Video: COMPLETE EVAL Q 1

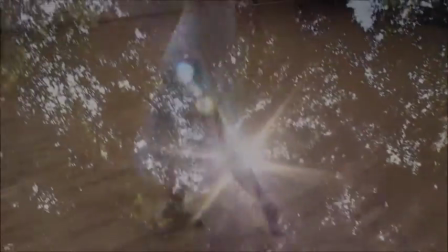We included 3 settings as it helped make our video entertaining, as we constantly cut between each section.
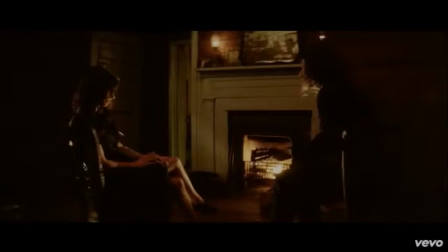This is achieved in Taylor Swift's music video for Safe and Sound, which inspired our music video.
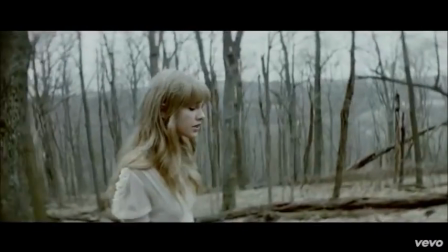They cut between the 2 locations of a forest and a cabin.
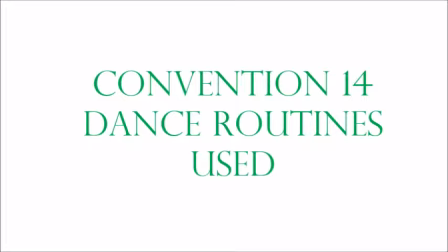A convention of pop music videos is that they often contain a dance routine, yet this routine is usually not shown in full. This is a convention we used in our music video, as we included a dancer doing a ballet routine.
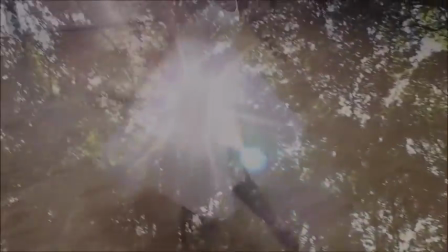We decided to include this in our music video as we felt the flowing and dreamy movements of the ballet dancer would help create an ethereal atmosphere,
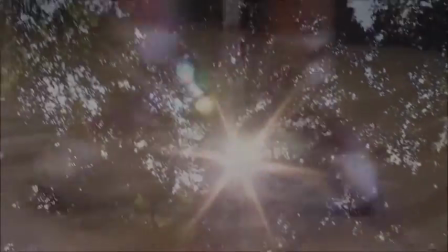which is what we wanted to achieve in the video.
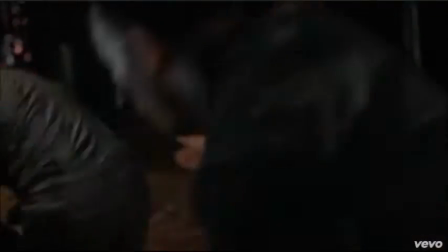We took inspiration from Selena Gomez's pop music video for her song Same Old Love, where again the dancers helped create the video's mood.
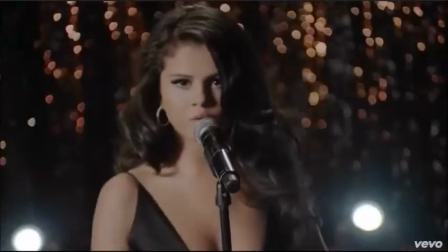In Selena's video, this was a glamorous appearance.
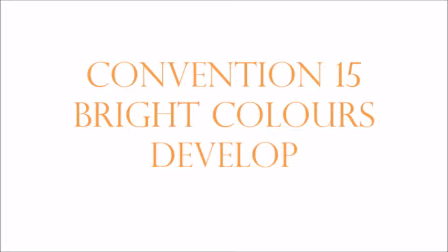Pop music videos often use bright colours, and this is the convention that we developed, as our use of colour is not what you would automatically think of as being bright.
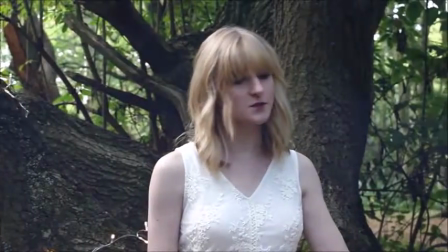Our artist wears a white dress in the forest section in the music video.
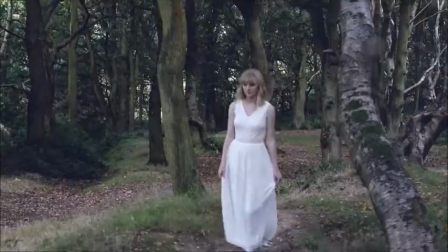White is not a stereotypically bright pop colour, yet we believed it to appear as a bright colour in our music video, as it stood out against the dark greens and browns of the forest setting.
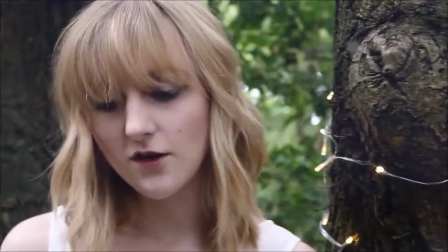Therefore, the artist clearly stood out, which made the white bright in this particular setting.
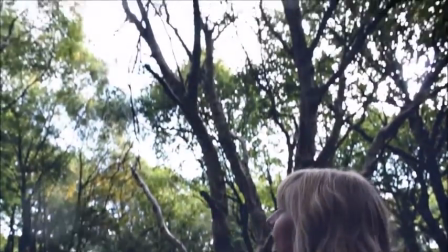We also felt that the various greens of our forest setting provided a vibrant backdrop.
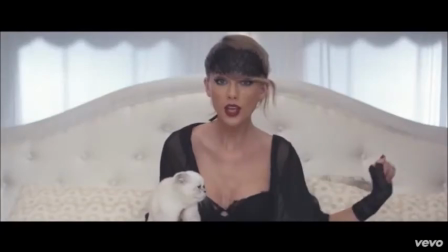Our inspiration for this came from Taylor Swift's music video for Blank Space,
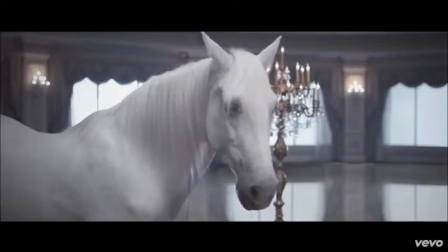as despite this being a hugely successful pop video, the colours used in it are not particularly bright.
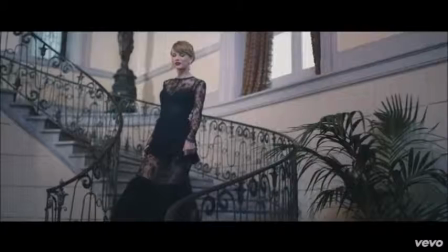Lots of colour is used, yet it's more toned down in pastel shades. Therefore, we felt we could also develop this convention in our video.
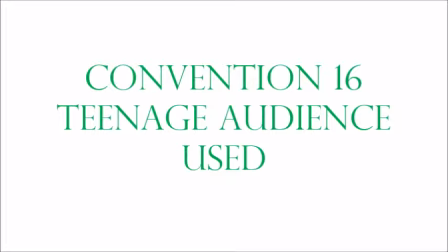Pop videos often have a teenage audience, as this was another convention we used. we discovered that our target audience was females aged 15 to 19, so it was vital that we adhered to this convention. We listened to our target audience's feedback on location, props and costume to cater our video to their needs, but we also made sure our narrative appealed to a teenage audience.
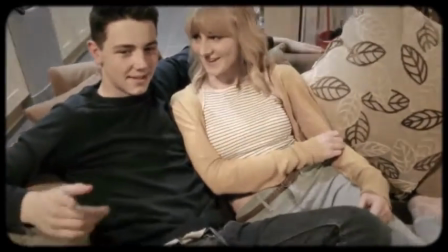The artist and boyfriend character in our music video are both teenagers.
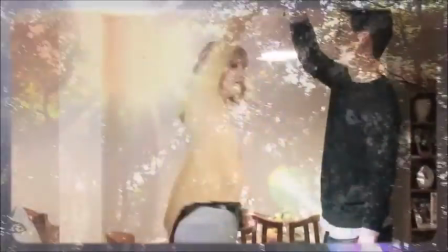We therefore hope the story we tell in the narrative might be relatable to a teenage audience, making it more entertaining for them to watch.
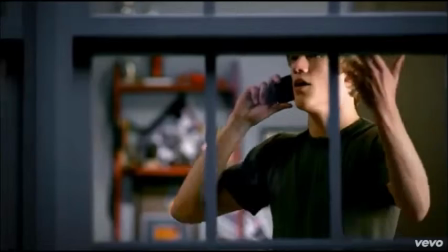Taylor Swift's You Belong With Me music video uses a similar idea to this, as it follows the story of a girl in high school who has a crush on the popular guy.
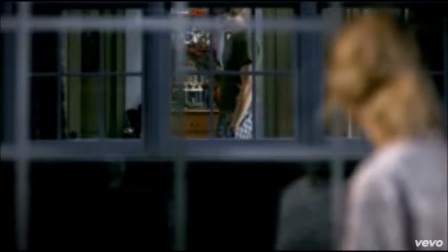We took inspiration from this as we saw from the success of the video that using teenage characters could vastly help cater your video to a teenage audience.
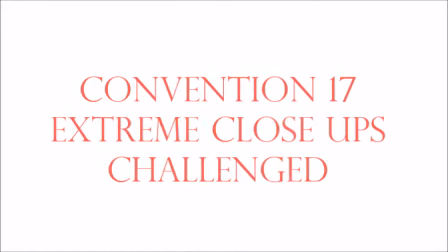We challenged the convention of using extreme close-ups, such as in Ariana Grande's Focus music video. Instead of drawing a viewer's attention to the artist this way, we felt using long shots would be more effective in our setting and with our storyline. As previously discussed, this is because we felt long shots highlighted our artist better, as you could see her isolation in comparison to the empty woodland setting. This successfully showed our artist whilst also ensuring we fit the message of the song, which is about feeling trapped in an anxious relationship. Therefore, we felt having our artist lost in the woods and alone would help us to tell this story, and long shots conveyed this better than extreme close-ups, which didn't provide us with the opportunity to show this.
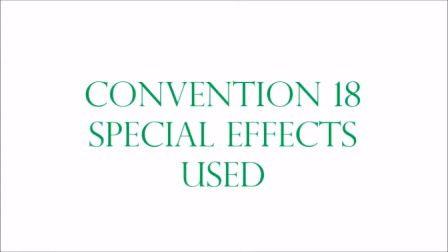The final pop convention we used is the use of special effects in the video, although these are subtle.
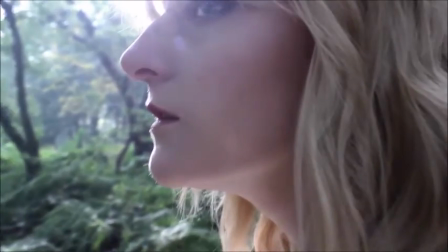Over the shots in the woods,
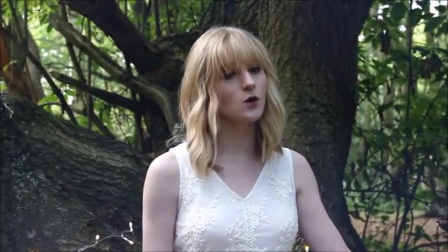we used the effects Bokeh Random and Sidelights in Final Cut Pro to achieve the various moving light effects and beams that move across the screen,
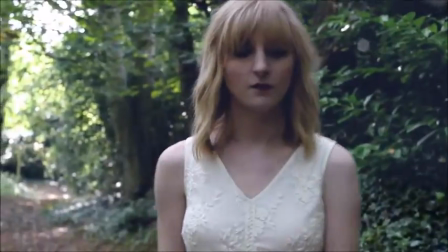as these created the dreamlike effect we were after, whilst also giving my music video the stylised appearance that videos of the pop genre have.
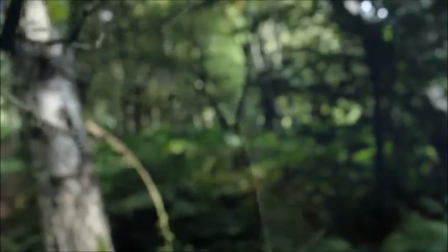We also used a rewind effect of a branch breaking and fixing again to represent the lyric "We fall apart and
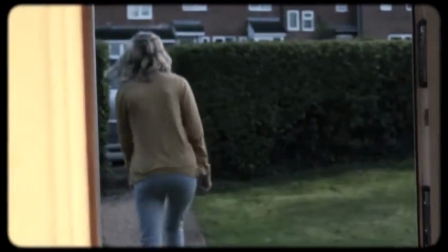fall back together," and the effect projector was used over the narrative section to make it appear like it is a home video.
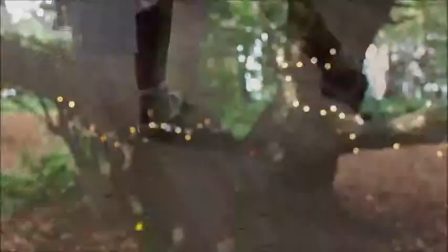Special effects allowed us to make our video more interesting to watch. We had two main sources of inspiration.
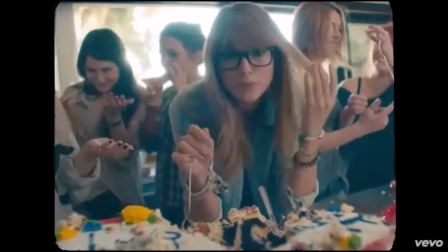Taylor Swift's 22 music video inspired the camera effect, as she uses a similar one in the video,
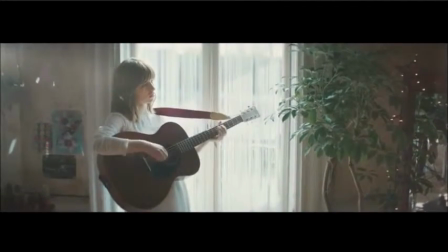whilst the lighting effects and Gabrielle Aplin's panic chord inspired those used in our performance section.
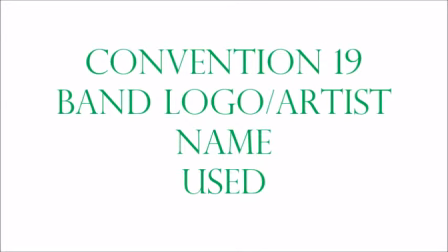For our digipack, we included and therefore used the conventions that state the band logo and the artist's name should be included on the front cover of the album.